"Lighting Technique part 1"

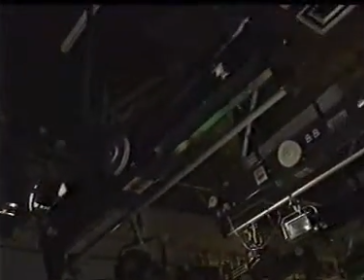(0:32)
Welcome to this program on lighting techniques. In this program,
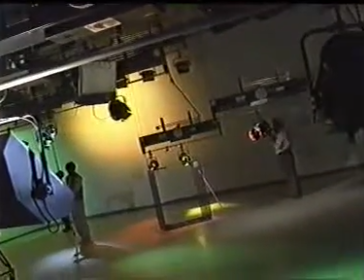(0:38)
we shall discuss about various sources of light and how lighting is done in a television studio.
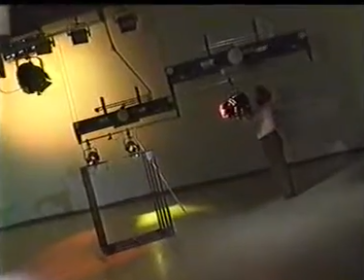(0:49)
We shall also discuss the various objectives of lighting in television production.
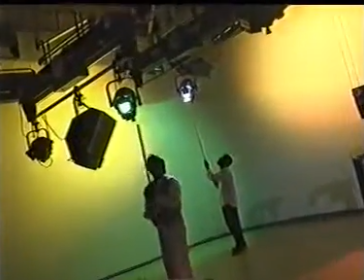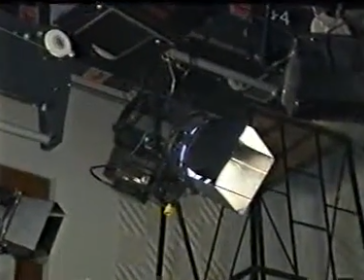(1:02)
We know that lighting is an important component of television production.
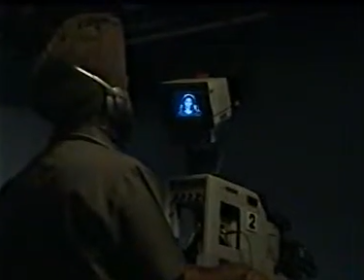(1:10)
All television cameras require a certain amount of light to produce a standard output.
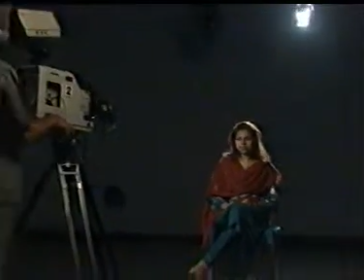(1:21)
Let us now discuss the various purposes and objectives of lighting in a television program.
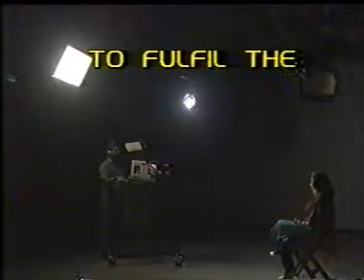(1:33)
To fulfill the technical requirement of the system,
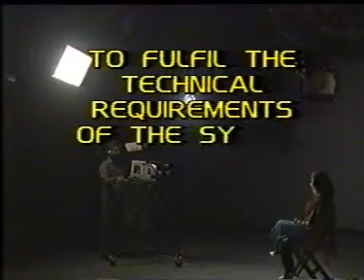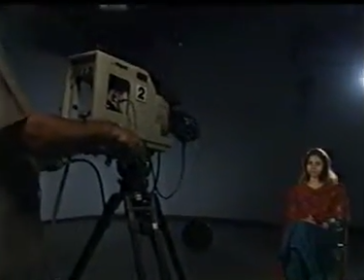(1:42)
the lighting must provide a sufficient level of illumination for camera to produce the image faithfully.
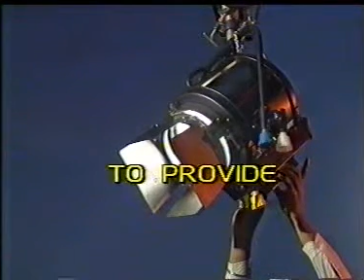(1:54)
To provide three-dimensional perspective.
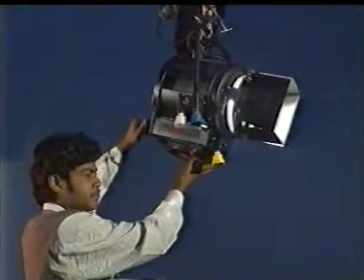(2:02)
The depth in a scene can be enhanced by proper use of light to emphasize on texture,
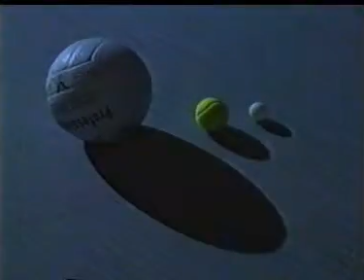(2:11)
size, and shape.
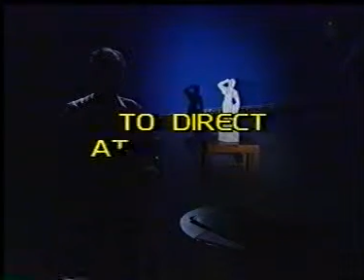(2:17)
To direct attention to important elements in a scene.
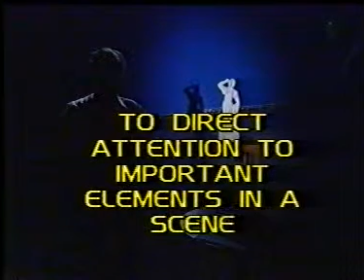The use of light and shadow can reveal and conceal the important elements in a scene.
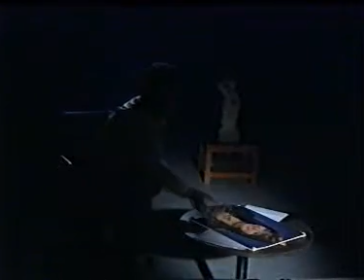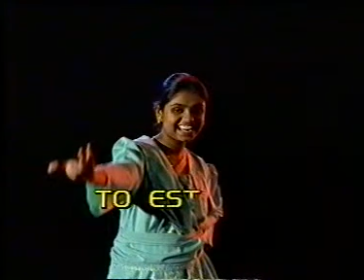(2:44)
To establish mood of a scene.
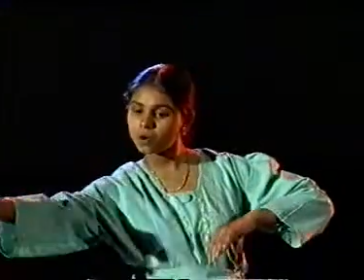(2:51)
Through lighting, one can create various moods in a scene.
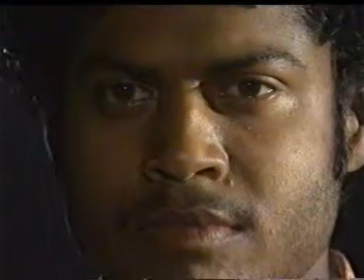(2:57)
Example, dark shadow lighting conveys a feeling of mystery and depression,
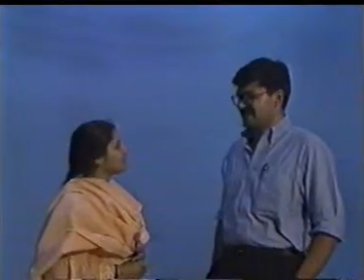(3:03)
and brightly lit scenes depict a mood of happiness, gaiety, and fantasy.
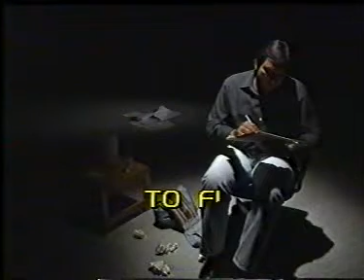(3:14)
To fix time of action.
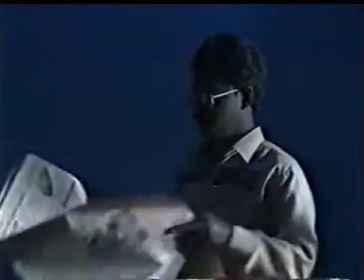(3:20)
Lighting establishes the time of the day, whether it is morning,
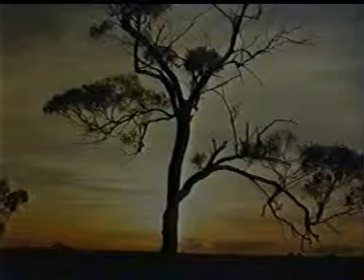(3:26)
noon, evening, or night.
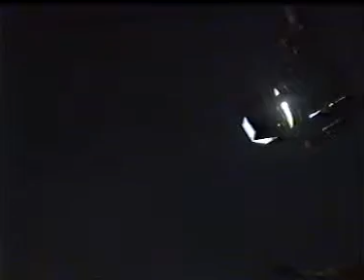(3:32)
Now let us discuss what light is and what are the qualities of light produced by different sources.
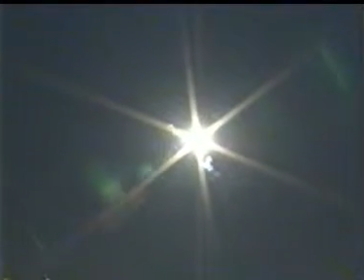(3:44)
Light is an electromagnetic radiation which is produced by either natural sources like sun and moon
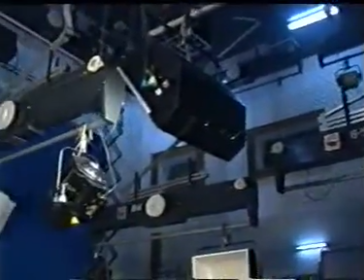(3:53)
or by various artificial sources of light.
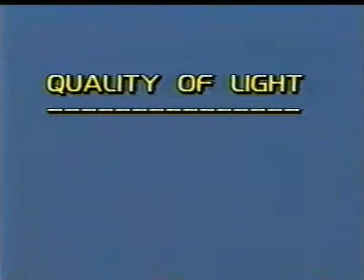(3:59)
The quality of light may be either hard or soft.
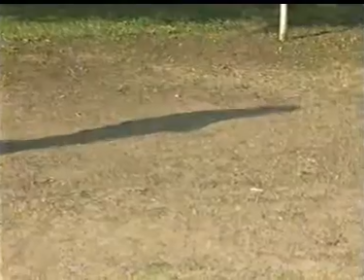(4:05)
Hard light is intense, directional, and creates strong shadows. The smaller the effective light emitting area, the harder the light source.
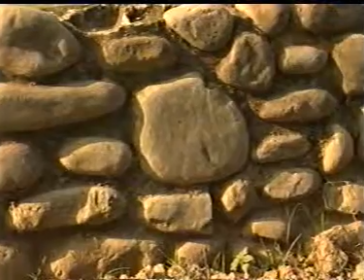(4:22)
Hard light reveals the texture of a subject. We can have hard light through artificial light sources.
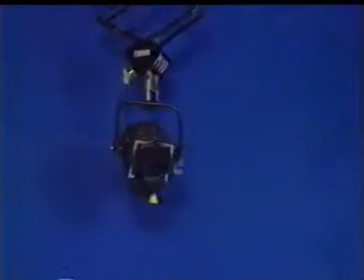(4:31)
Example, Fresnel spotlight.
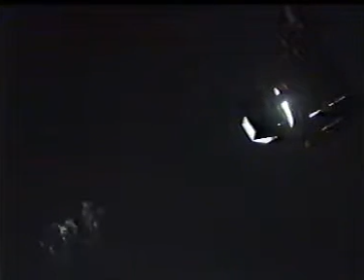(4:36)
The light emitted by Fresnel spotlight is directional,
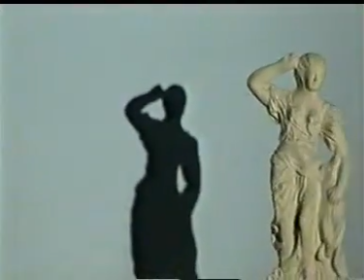(4:42)
casts strong shadows, and reveals the texture of the subject lighted.
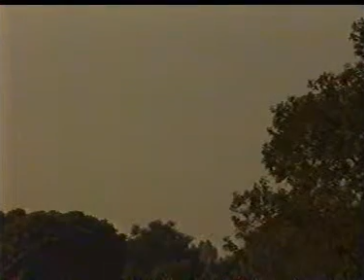(4:50)
Soft light is diffused, spreads uniformly in all directions, and produces soft shadows.
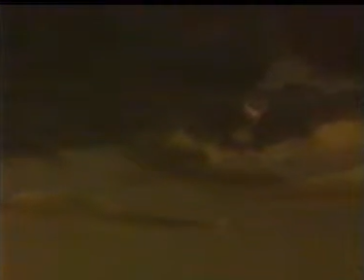(5:01)
On a cloudy day, when the sky is overcast, the light emitted by the sun is dispersed. Thus, soft light is produced.
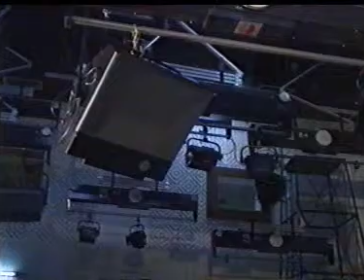(5:13)
We have some artificial soft light sources like softy and broad light.
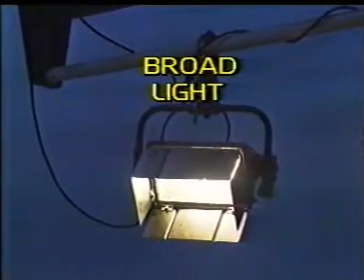(5:23)
This light spreads uniformly. Artificial soft light can be created by scattering light
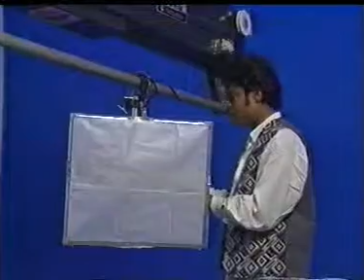(5:32)
by diffusion,
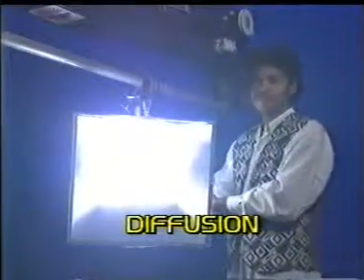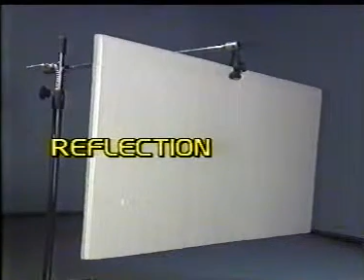(5:41)
reflection,
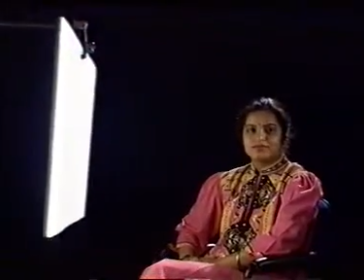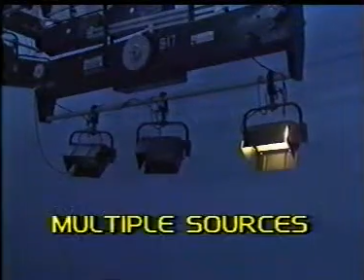(5:51)
or multiple sources.
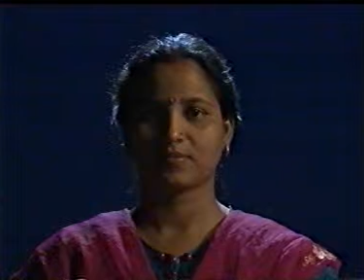(5:57)
Soft lights create diffused shadows.
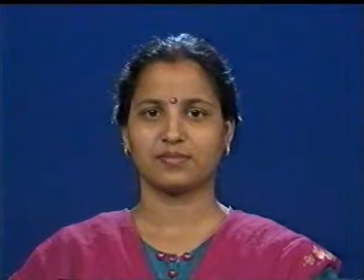(6:04)
These lights are used to illuminate the shadow areas without creating additional shadows. Soft light reduces the unwanted texture.
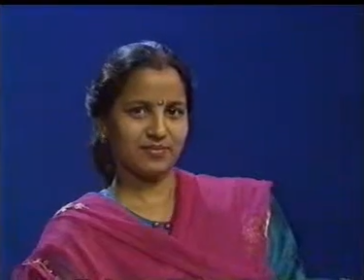(6:18)
This light produces attractive, delicate modeling effect on the subject.
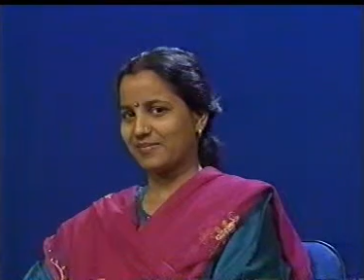(6:26)
Soft lights are used for shadowless illumination. Before we actually learn the techniques of lighting,
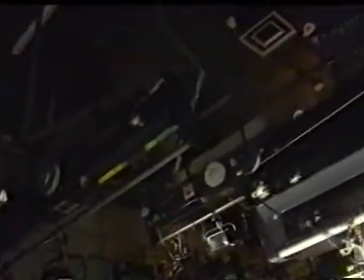(6:35)
let us familiarize ourselves with some of the lighting instruments used in a television studio.
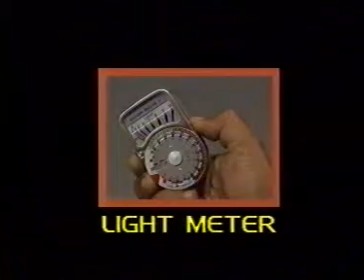(6:43)
Light meter.
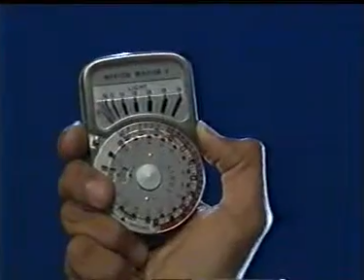(6:48)
A light meter is used to measure the intensity of light falling on the subject.
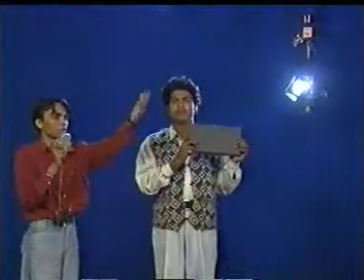(6:55)
Reading is taken from the subject's position. This gives the measure of average light falling on the subject.
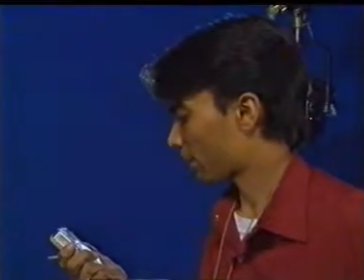(7:07)
Light readings are used to establish proper lighting level for camera operation and to create approximate lighting ratio.
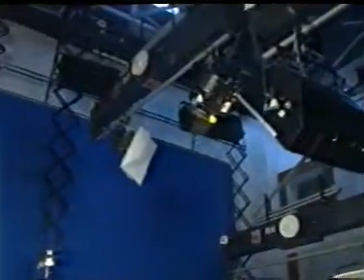(7:17)
Fresnel spot. Fresnel spotlights are used most commonly in a television studio.
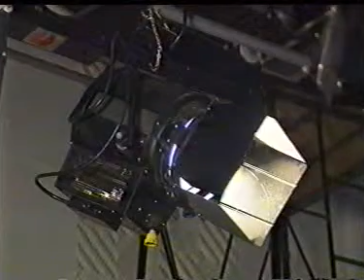(7:26)
Some of the commonly used Fresnel spotlights are 5 kilowatt called Solar Senior,
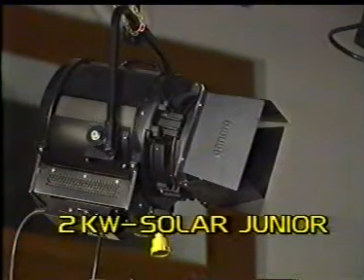(7:36)
2 kilowatt called Solar Junior, and 1 kilowatt called Solar Lights.
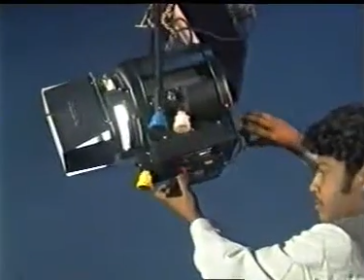(7:45)
These lights have focusing ability.
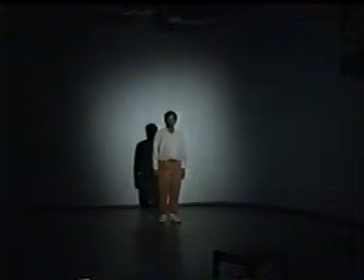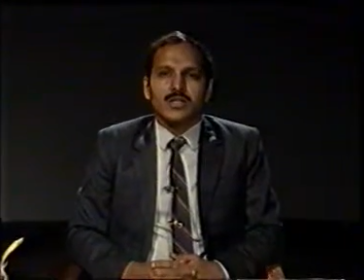(7:54)
They produce an even light beam which is ideal for illuminating performers,
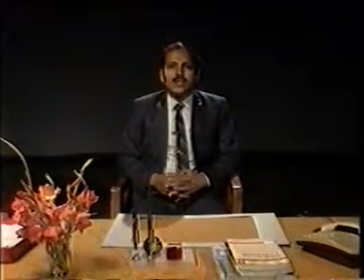(8:01)
sets, and background areas. 2 kilowatt soft light.
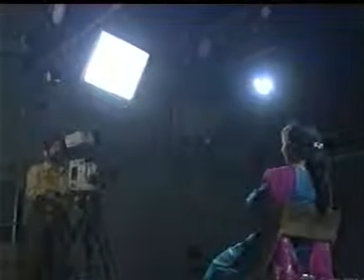(8:10)
This light is commonly used as a filler light. 1 kilowatt broad light.
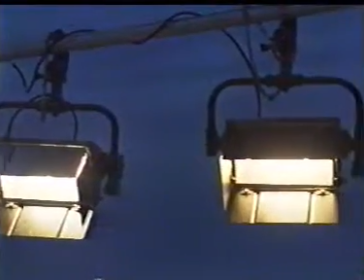(8:19)
This light produces medium hard light.
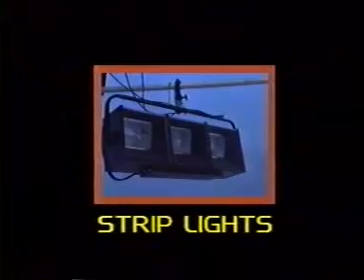(8:26)
Strip lights.
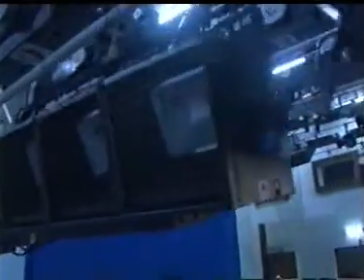(8:29)
These lights are a row of lights that are housed in one light cabinet, thus having multiple sources of light.
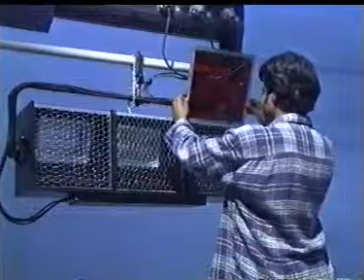(8:39)
This light can be fitted with colored gels to produce colored lighting effects.